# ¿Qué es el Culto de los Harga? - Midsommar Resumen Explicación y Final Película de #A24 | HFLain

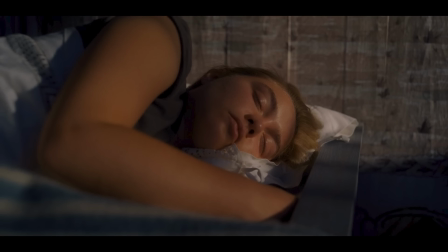A partir de aquí, la película toma un tono oscuro.
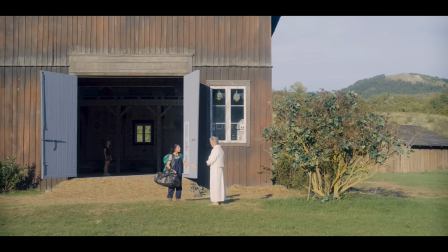Cada una de las personas que no pertenecen al culto desaparecen después de haber cometido algún crimen u ofensa.
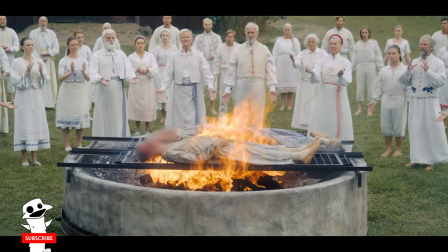Pero, aunque no hubieran cometido crímenes, nos dan a entender que hubieran muerto de todas formas.
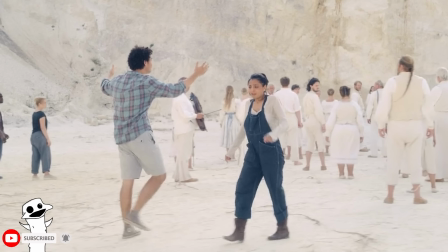La pareja de antes, Simon y Connie, no vuelven a ser vistos después de quejarse por la muerte de los ancianos.
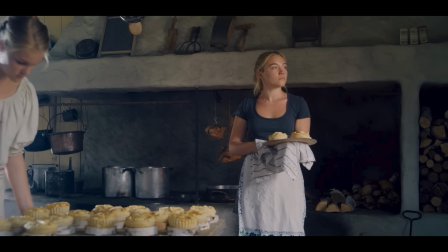En una escena se escucha el grito lejano de Connie desde distintos sitios. Mientras tanto, la relación entre Dani y Christian empeora aún más.
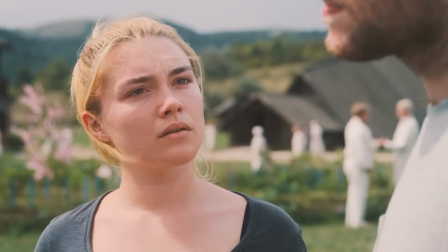La chica se da cuenta de que su novio en realidad nunca la escucha de verdad, parece solo preocuparse por su tesis.
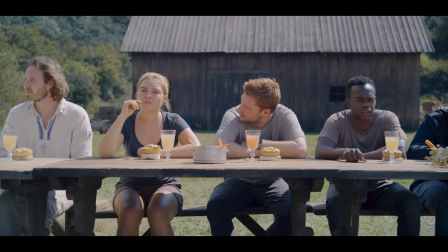Las cosas se ponen tensas entre ambos cuando ella le manda una indirecta sobre el pésimo novio que es.
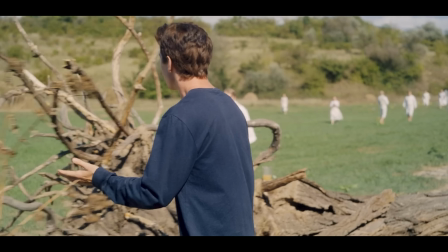Volviendo a las desapariciones, Mark accidentalmente orina un árbol sagrado de los Harga que está conectado a sus ancestros.
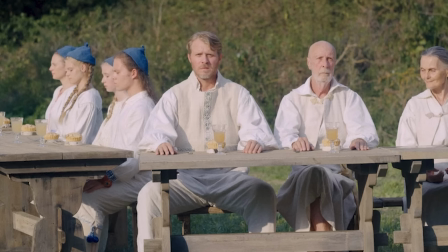Esto provoca que Ulf, uno de los miembros del culto, se enoje con él. Es como si el chico orinar en sus antepasados.
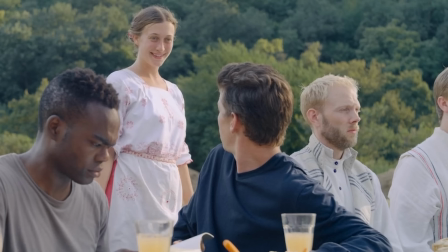Más adelante, una joven se lleva a Mark y este es asesinado fuera de cámara. Josh rompe otra regla.
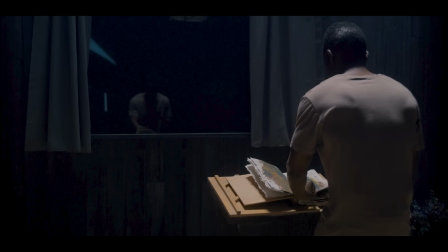Se escabulle por la noche para tomarle fotografías al Ruby Rather, el libro sagrado. Detrás de él aparece alguien.
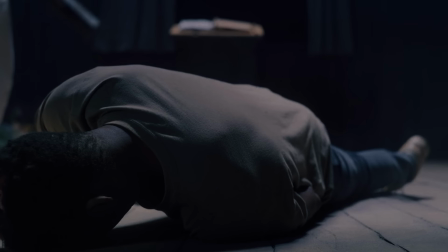Josh se distrae y es golpeado en la cabeza. Esta misteriosa figura se acerca y resulta ser un jarga que lleva puesta la piel de Mark como máscara.
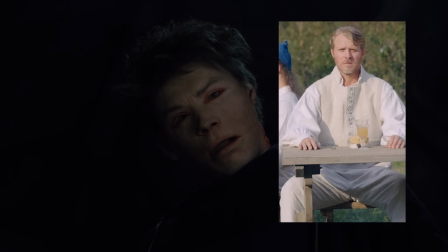Podemos intuir que esta persona se trata de Ulf, aquel que quería venganza por lo del árbol sagrado.
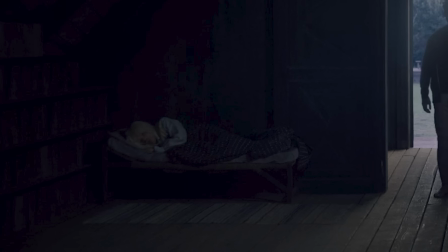En esta escena escuchamos a Reuben gemir. Parece asustado por lo que está pasando.
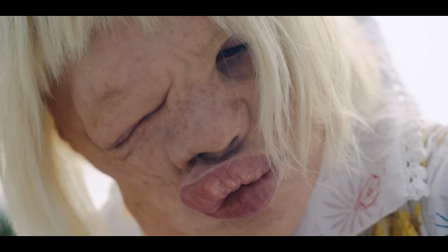De hecho, no es descabellado pensar que el pobre Reuben no está de acuerdo con lo que hacen los del culto. Incluso parece atemorizarle, pero dada su condición no es como que pueda hacer nada.
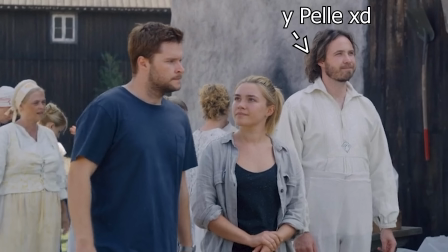En este punto solo quedan Dani y Christian y los Hagar tienen preparadas cosas especiales para ambos.
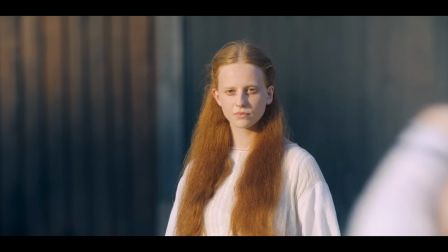En el caso de Christian, una chica del culto de nombre Maya tomó interés en él.
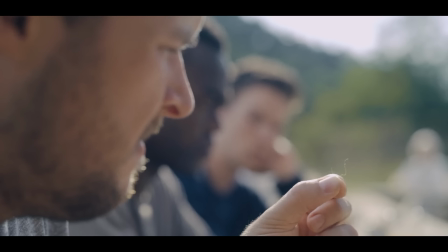Le hizo brujería, por lo que se encontró un bello extraño en su pie y su bebida tenía un color un poco diferente a las demás.
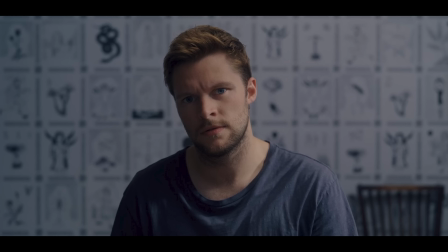Ya se imaginarán. A este lo empiezan a preparar para que se aparee con ella, pues los del culto lo han aprobado al ser una pareja astrológicamente compatible.
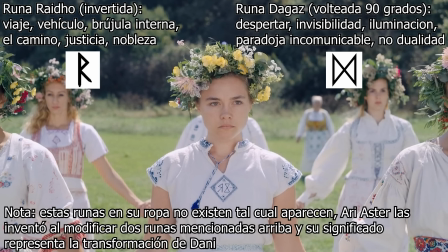Signifique lo que signifique. A Dani, mientras tanto, la hacen competir en el baile para elegir a la próxima reina de mayo.
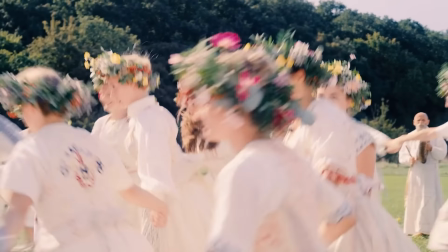Todas beben sustancias raras. Poco a poco las mujeres van siendo eliminadas y… la chica se la pasa muy bien.
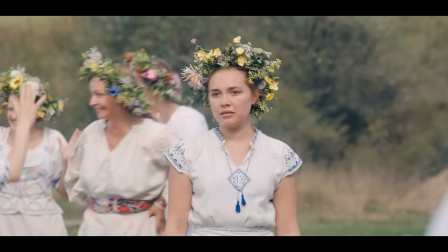Lo único que la hace sentir mal es que su novio no la está apoyando.
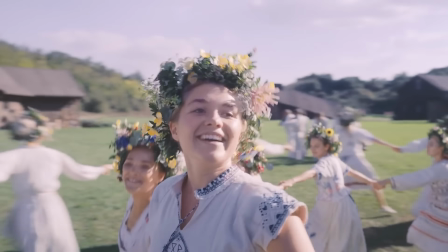Ya se imaginarán lo complicado que es mantenerse de pie mientras tienes drogas en el cuerpo y haces un baile que requiere girar alrededor de ti mismo mientras das vueltas a un poste.
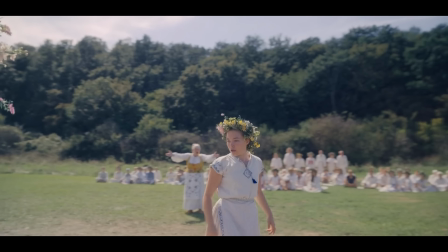Por eso, Dani se sorprende cuando termina ganando. Ella es la última en pie, y así se convierte en la nueva reina de Mayo.
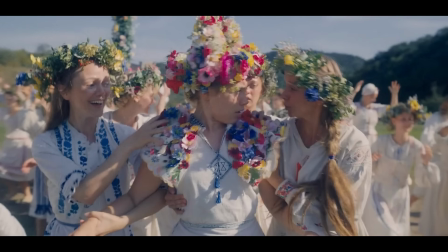Todos la alaban y la felicitan, pero esto más bien parece un ritual de iniciación.
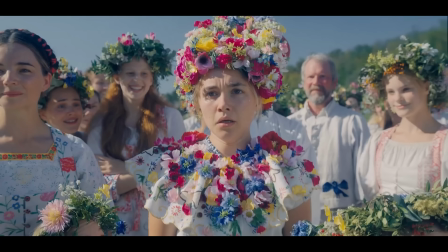Ellos se vuelven su nueva familia. Por eso, entre alucinaciones, la chica tiene una visión de su madre alejándose.
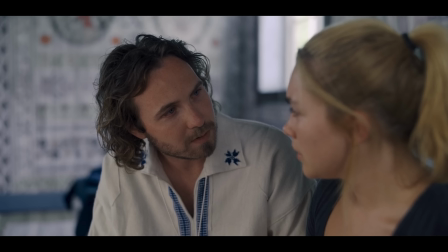Luego Peele le da un beso. Recordemos que él es el amigo que invitó a los protagonistas a esa comunidad, lo que nos da a entender que todo fue un plan suyo desde el principio.
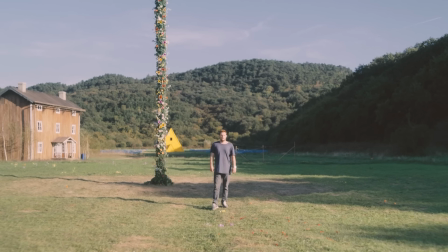En todas estas escenas, el escenario tiene una apariencia distorsionada porque tanto Dani como Christian siguen bajo la influencia de sustancias.
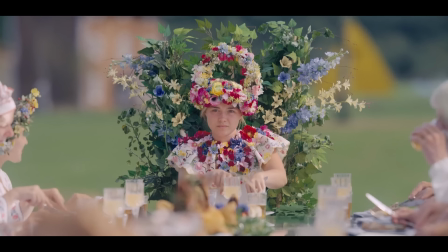Todos se aproximan a la mesa para comer y esta vez esperan a que Dani comience para ellos a hacer lo mismo.
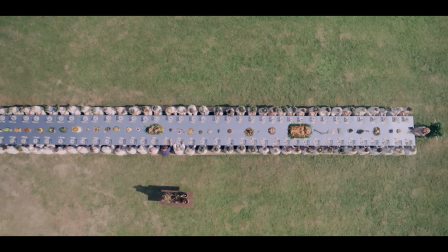Es indiscutible, ella se ha vuelto parte de los Harga.
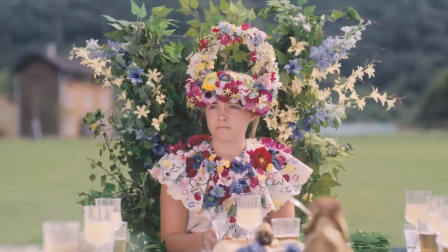Como pequeño detalle, las alucinaciones provocan que ciertas flores de la corona de Dani den la impresión de estar respirando.
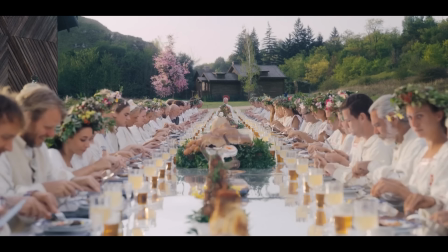Esto en realidad es una representación de sus latidos. Hay un montón de detalles raros, por ejemplo, la película rompe la cuarta pared en varios momentos.
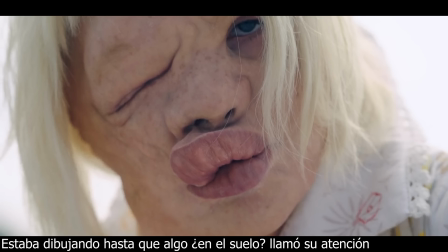Diferentes personajes voltean hacia la cámara, hacia el espectador,
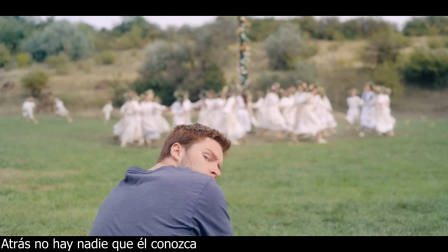con una expresión que nos da a entender un solo mensaje, que las cosas van a ponerse aún más escalofriantes.
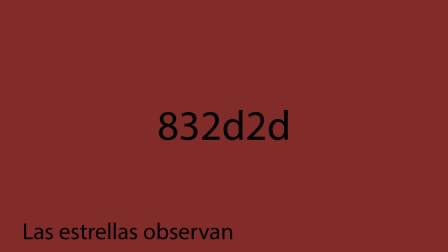Y es que todavía falta el acto final. A Dani la llevan a hacer unos cuantos rituales sencillos.
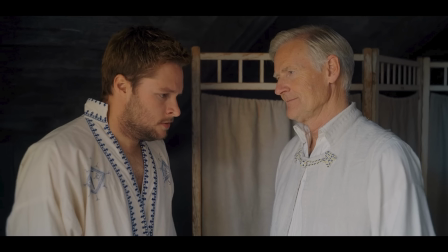Siendo la reina de Mayo, le toca bendecir las cosechas. Mientras tanto, a Christian lo llevan a hacer otro tipo de ritual.
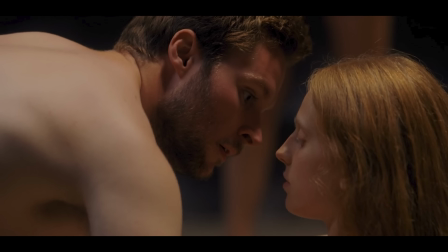Lo guían hacia Maya para que procree con ella, teniendo a un montón de mujeres alrededor.
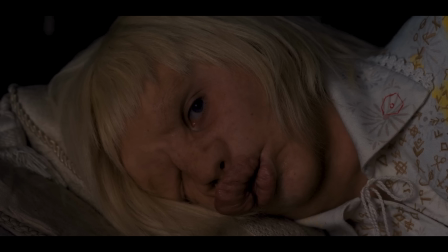En este punto, Christian muy apenas tiene control sobre sí mismo. Todo esto lo ve Ruben, pero nuevamente, el pobre no puede decir ni hacer nada.